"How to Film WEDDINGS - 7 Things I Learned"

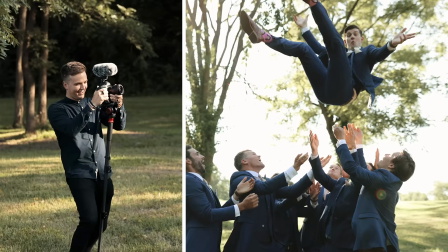0s Get in the knees, one, two, three. Oh my God.
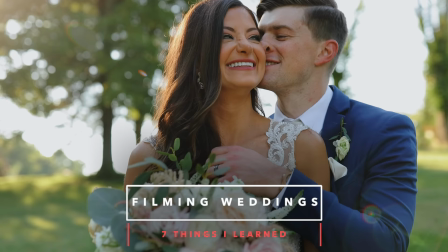9s
What's up everybody, Jake Wisely here from fulltimefilmmaker.com, and in this video I wanna share seven things that I've learned about filming weddings.
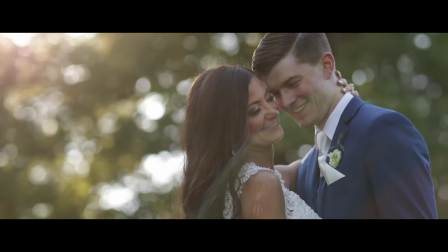17s
I just got back from St. Louis, Missouri, where me and my crew filmed a stunning wedding for one of our fulltime filmmaker members,
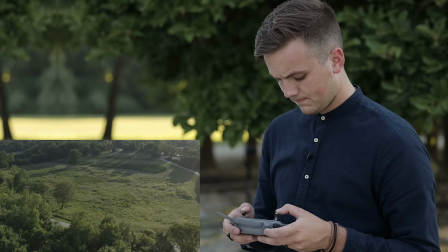23s
who was nice enough to let us film behind the scenes of everything that went into making their wedding film as cinematic as possible.
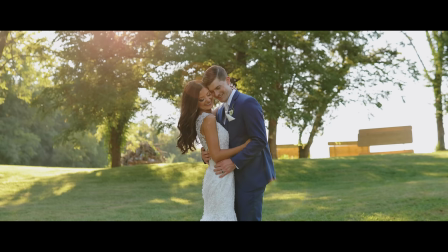30s
Now we haven't posted any wedding tutorials on this channel for well over a year and I thought that this was a perfect opportunity
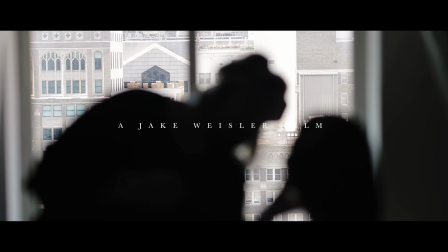35s
to tell you all of a few things I've learned over the last 18 months in regards to filming weddings.
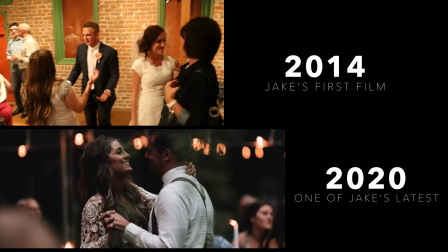41s
A crucial part about improving in this industry is finding someone who is better than you and then learning from them.
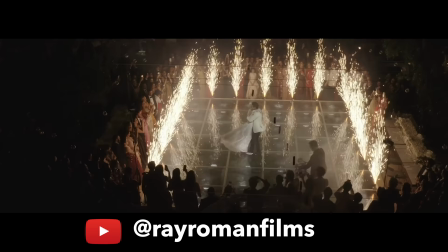47s
I've tried to surround myself with educators and mentors who can teach me how to improve.
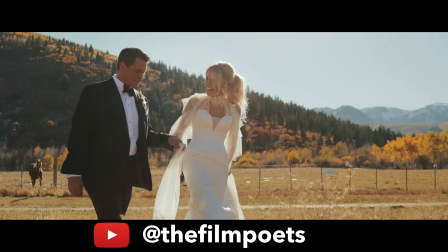52s
Incredible filmmakers like Ray Roman, John Bunn, Nick Miller, Film Poets, 31 Films, White and Reverie, Matt Johnson, all talented individuals who I follow, learn from, and even have become close friends with.
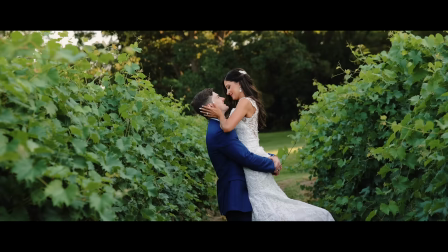64s
And after finishing up this beautiful wedding in St. Louis, Missouri, I thought it was the perfect opportunity to share with you seven of the many things I've learned about filming cinematic wedding films.
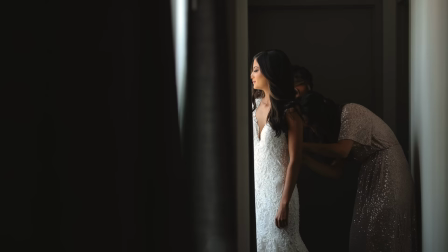74s
So moving on to those seven things, starting with number one, which is to shoot with the edit in mind.
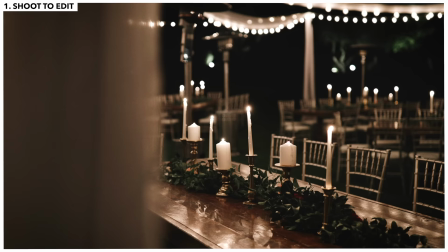80s
When I was first getting started, I thought I knew this. I'd filmed the details, the bride and the groom, some venue shots.
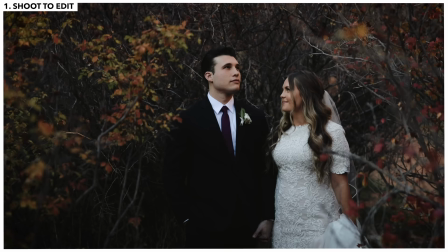85s
But then when I would go to edit the video, the video just felt like a montage of nice clips. There was no depth and there was no story.
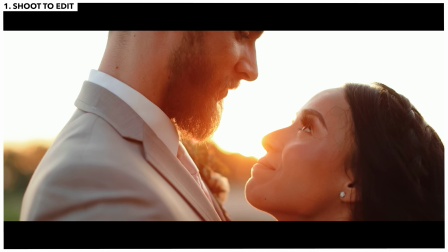92s
It was a wedding video and not a wedding film. And to me, there's a huge difference. I wanted to separate myself from the thousands of videographers in this industry.
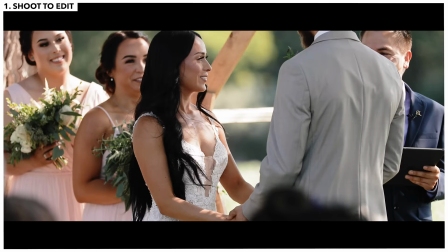100s
And when I would compare my videos to the titans of the industry, I realized that I wasn't shooting with the edit in mind.
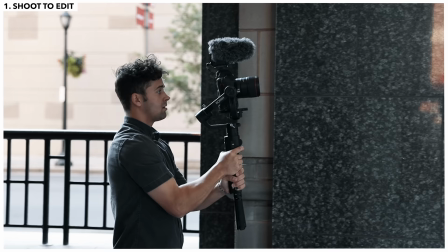106s
To shoot with the edit in mind is to envision the story of your wedding film as you're filming it.
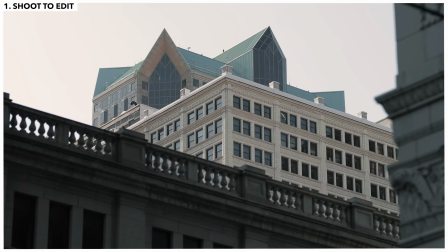110s
For example, when my second shooter Nate and I first arrived at the hotel, we immediately started filming shots of the surrounding buildings and landscapes.
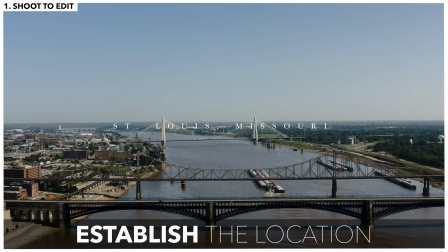117s
So we captured city shots to establish that location, because we knew that the film needed to first establish where it was taking place. Then we went inside and started filming the final makeup touches on the bride. Is it the most flattering shot of the bride you'll get that day?
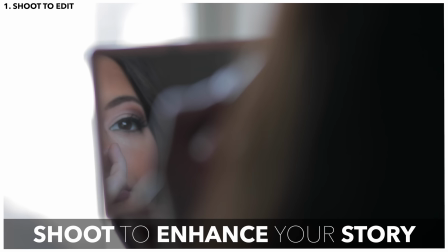130s
Absolutely not, but it tells a story. It shows her before the ceremony, her beginnings on the most important day of her life.
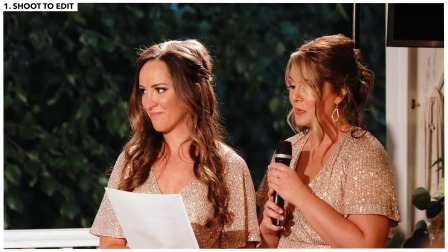137s
It helps the audience connect with the bride by knowing she is preparing for the big day. Another example would be when filming the ceremony or reception speeches.
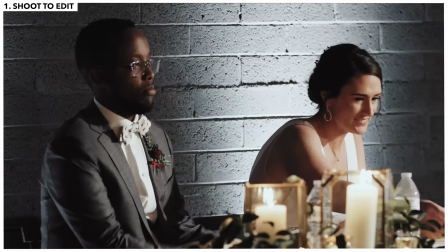144s
Not only do I want to film the person speaking, but I also want to film the bride and the groom's reaction because I'm already planning out in my mind that when I cut to the person giving the speech,
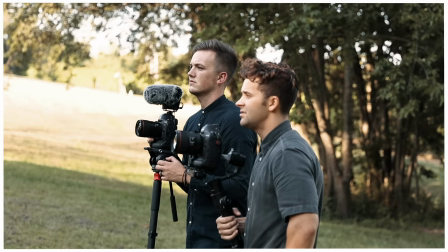153s
I want to also show the emotional reaction on the couple's face as they listen. Which brings me to tip number two, and that is having a second shooter.
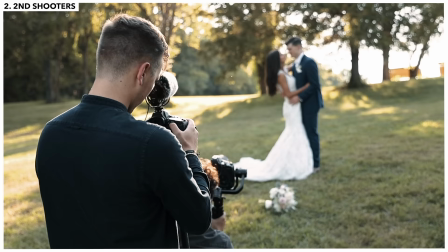161s
I used to film weddings completely by myself and honestly you can make it work, but let me tell you why I bring a second shooter to every single wedding now no matter what.
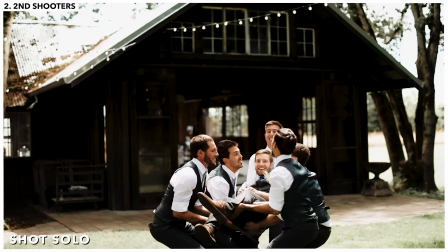170s
Now some of you might be saying well no duh Jake but I know for me personally when I was getting
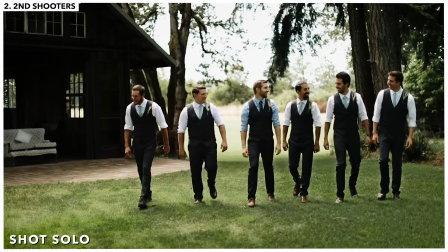175s
started a second shooter was a luxury I couldn't afford until I saw its value.
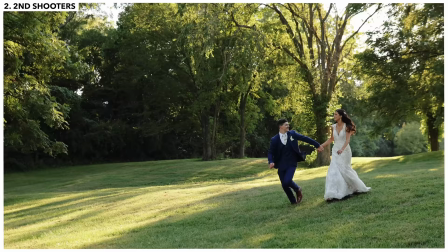180s
You guys a wedding film is unlike any other film you'll ever create because 90% of the events that happen on the wedding day only happen once.
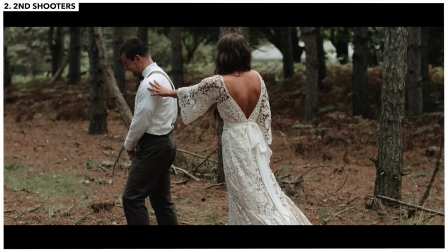188s
You have one shot and if you blow it it's gone forever and not only that but you're only one person and and you can only be in one place at once.
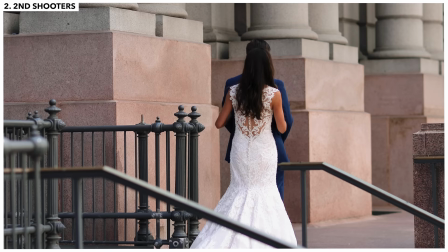196s
And one angle can only convey and show so much. Here's an example of what I'm talking about.
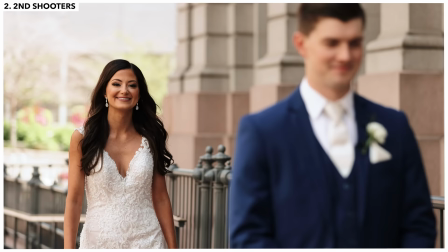202s
In this first piece, you'll see the first look of the bride and the groom from just one angle. Then you'll see that same scene with two different angles spliced together.
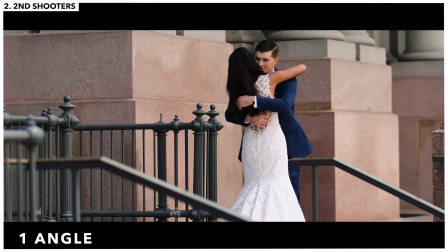210s
Take a look.
Yeah. Don't cry. I'm already there.
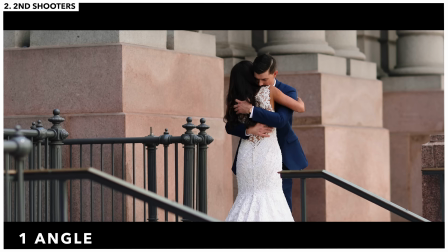220s You're a beautiful day. Aw. Yeah, I can't do anything. They made it.
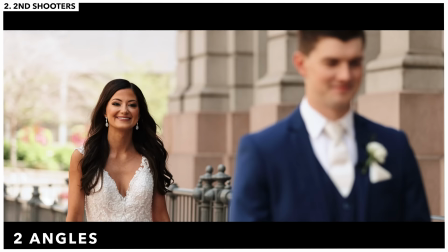225s They're doing it.
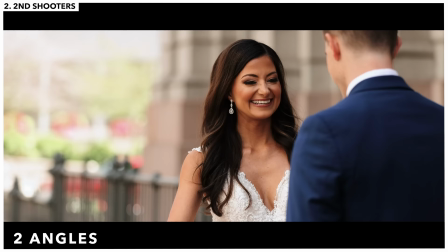Yeah.
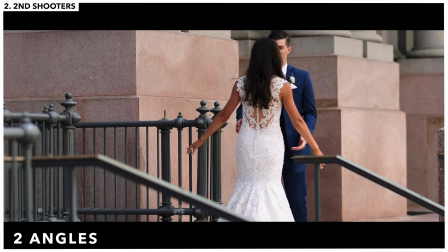238s Don't cry. I'm already there.
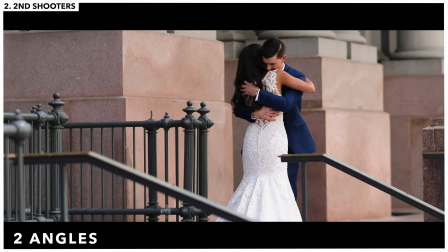243s You look beautiful, babe. Aw. You look beautiful. They made it.
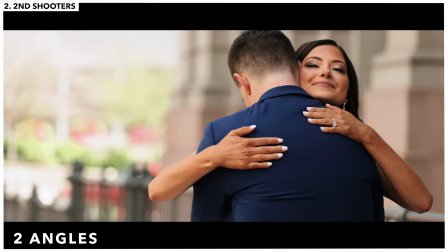249s They're doing it.
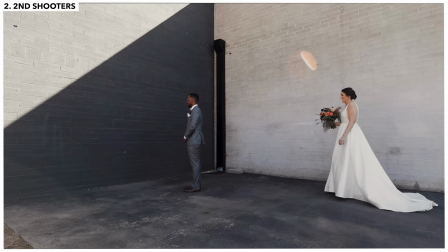253s
That second angle adds power, emotion, and depth to the scene.
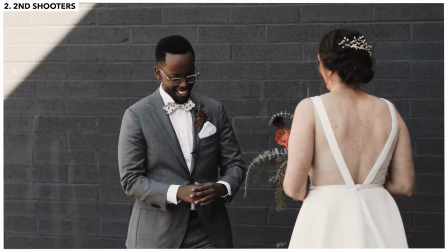258s
Yes, you could probably set up a camera on a tripod to capture both angles, totally an option. but the time it would take you to set up the second camera, make sure it's rolling,
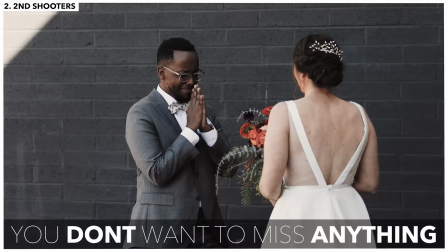265s
take it down and reset it up for the next scene, you'll probably miss a moment that would look beautiful in the film.
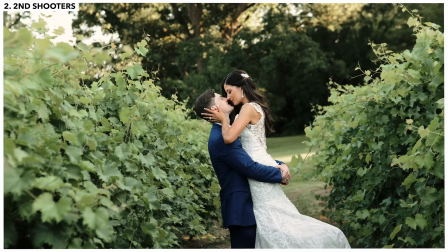271s
Having a second shooter allows me to capture the same scene from multiple angles and multiple focal lengths. It's stress off my plate in additional angles and options for the final edit. Having a second shooter also ensures that every moment of the wedding is filmed.
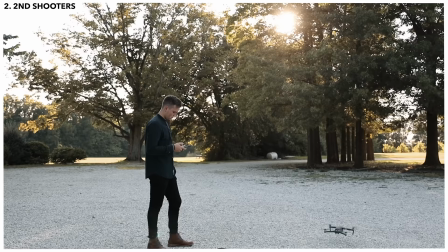285s
There are times of the day where I need to dedicate 15 or 20 minutes to just setting up my tripods, my lights, the audio receiver, lav mics, changing lenses, etc.
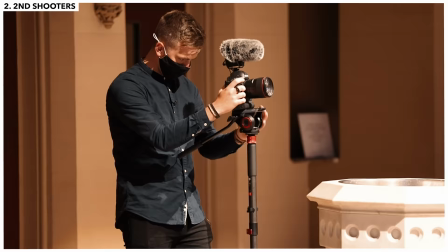293s
And a lot can happen in those 20 minutes. When I do have a second shooter, I can coordinate for one of us to be setting up equipment while the other is filming.
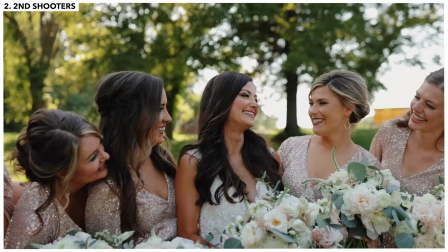300s
We never miss a moment. My second shooter elevates my film.
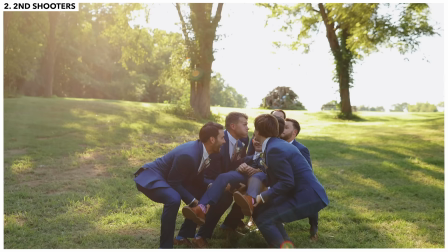304s
It elevates the production and allows me to have twice as much footage and options as someone shooting alone.
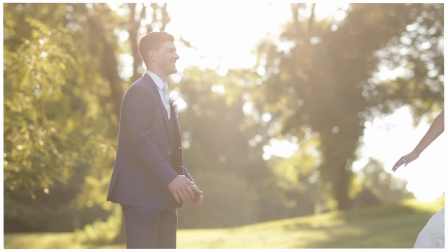310s
And because this elevates my productions, I am able to charge more. Tip number three is focal lengths. I'll just quickly walk you through some must-have focal lengths that should be in every wedding filmmaker's bag along with what I personally use and love them for.
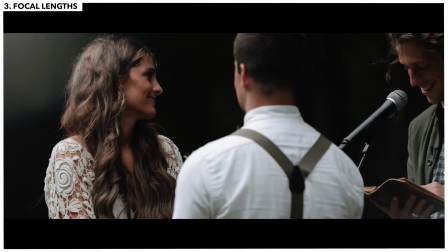322s
The first focal length I need on my weddings, and in my opinion the most important, is my 70-200mm.
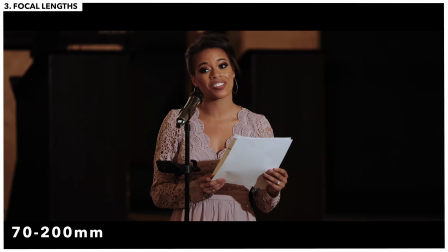328s
This lens is an absolute must and it's an absolute game changer. Weddings are all about capturing the wedding the best you can without obstructing the guest's experience.
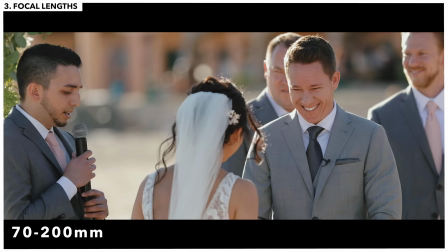338s
This lens lets you capture important moments from very far away.
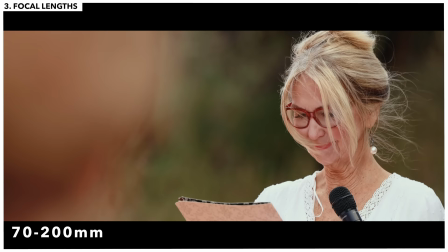341s
During every ceremony and every reception, I have two cameras with 7200s going at all times to capture the core elements of the wedding day.
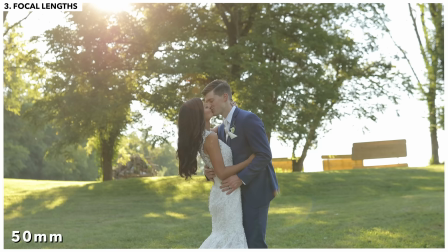349s
And the second focal length I love is my 50mm. This is my go-to lens for everything.
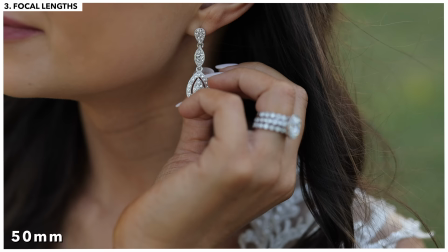354s
It's on my camera for almost the entire day. It's flattering for portraits and beautiful for detail shots.
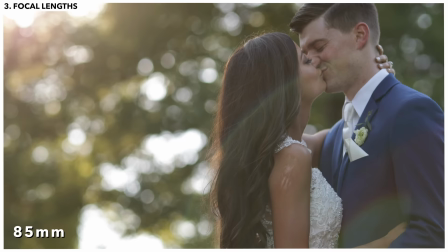359s
The third focal length is my 85mm, which I have my second shooter on for 90% of the day.
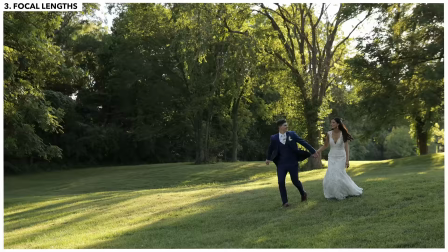364s
With my style, I love tight angles.
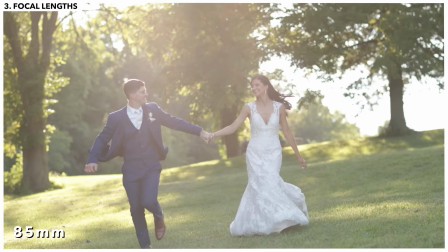366s
And when I'm getting a shot on my 50, I want an even tighter angle to cut between in the edit and the 85 does the job perfectly.
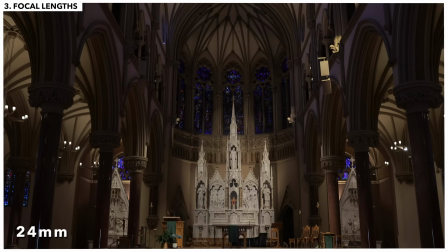374s
The fourth focal length I love is the 24 millimeter for all of my wide shots. It's a great focal length to show off the landscape and the venue where the film is taking place. It helps your viewer get a great idea of the surrounding area. So those are the four main lenses that I use and love.
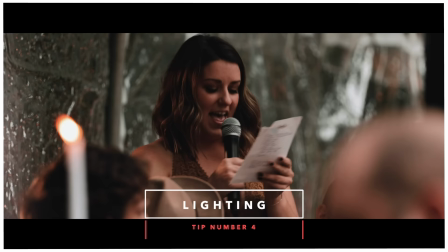388s
I won't go into every single lens I use but there are many more. Tip number four is lighting.
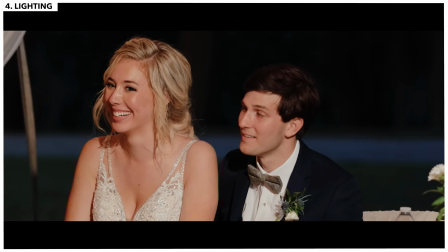393s
I used to think that I could get away without having to buy lights. I used to think it was a luxury that I just didn't need. Oh, how wrong I was. Lighting is a game changer.
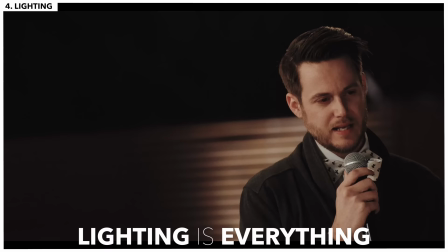404s
It elevates your films above all else, especially the core of your story, which is the ceremony vows and the reception toasts.
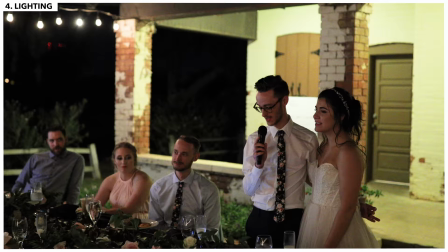412s
Wedding venues, for the most part, aren't known for their great lighting. The goal of the venue is to create a cozy, inviting lighting where people can relax and feel comfortable,
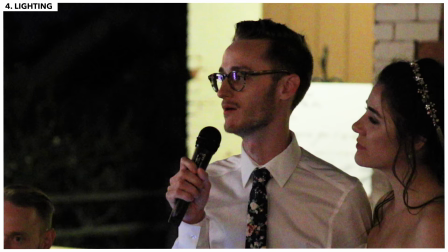420s
but without some good lighting, this results in flat, dark footage that will force you to crank your ISO,
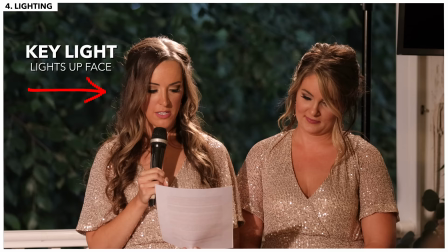425s
which will make your footage grainy. At every wedding, I bring three core SWX torch LED lights to light up my scenes.
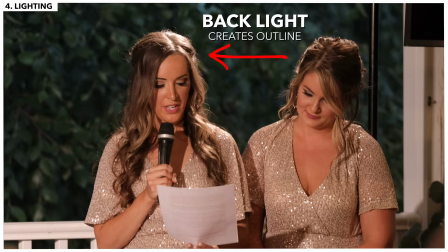432s
For the speeches, we have one light each for the couple and the speech giver, and then an additional light as the backlight to separate the subject's outline from the dark background.
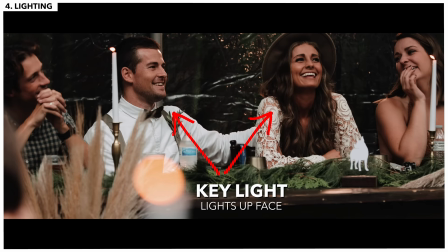440s
Not only does this help create a sharper, more professional image,
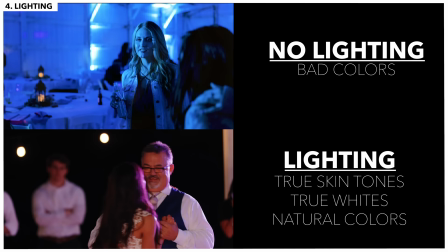443s
but it also helps for when the venue has funky lighting and confirms that the lighting in your scene is natural, crisp, and flattering.
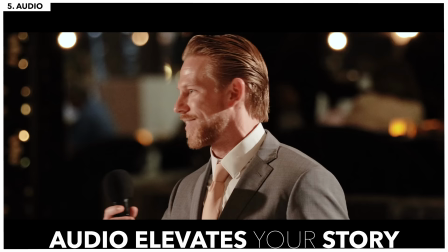450s
Highly, highly recommend investing in good lights. Tip number five is audio, and probably the most important step out of all seven.
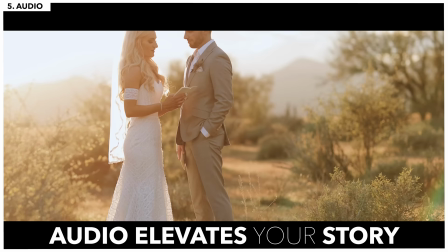458s
Audio is what turns your video into a film, your montage into a story, your slideshow of video into a powerful cinematic masterpiece.
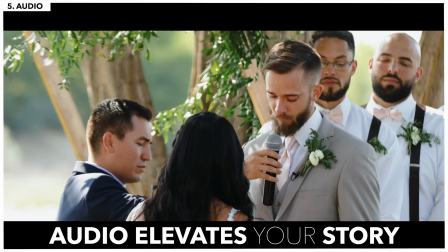467s
Audio helps convey emotion, it gets you connected with the wedding day, and allows you to develop a personal relationship to the couple. Capturing the audio from your ceremonies and receptions are things that will help elevate your film.
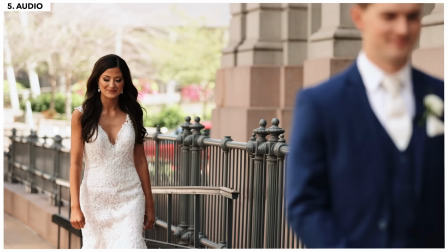478s
But it's not just those moments, the obvious moments that need audio recorded. It's everything.
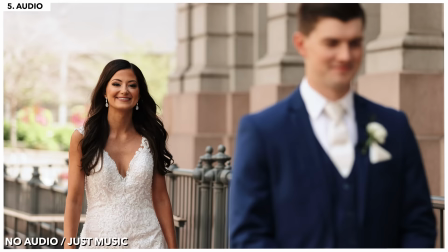483s
Let's watch the first look one more time. First without audio, just music, and then again with the audio. Take a look.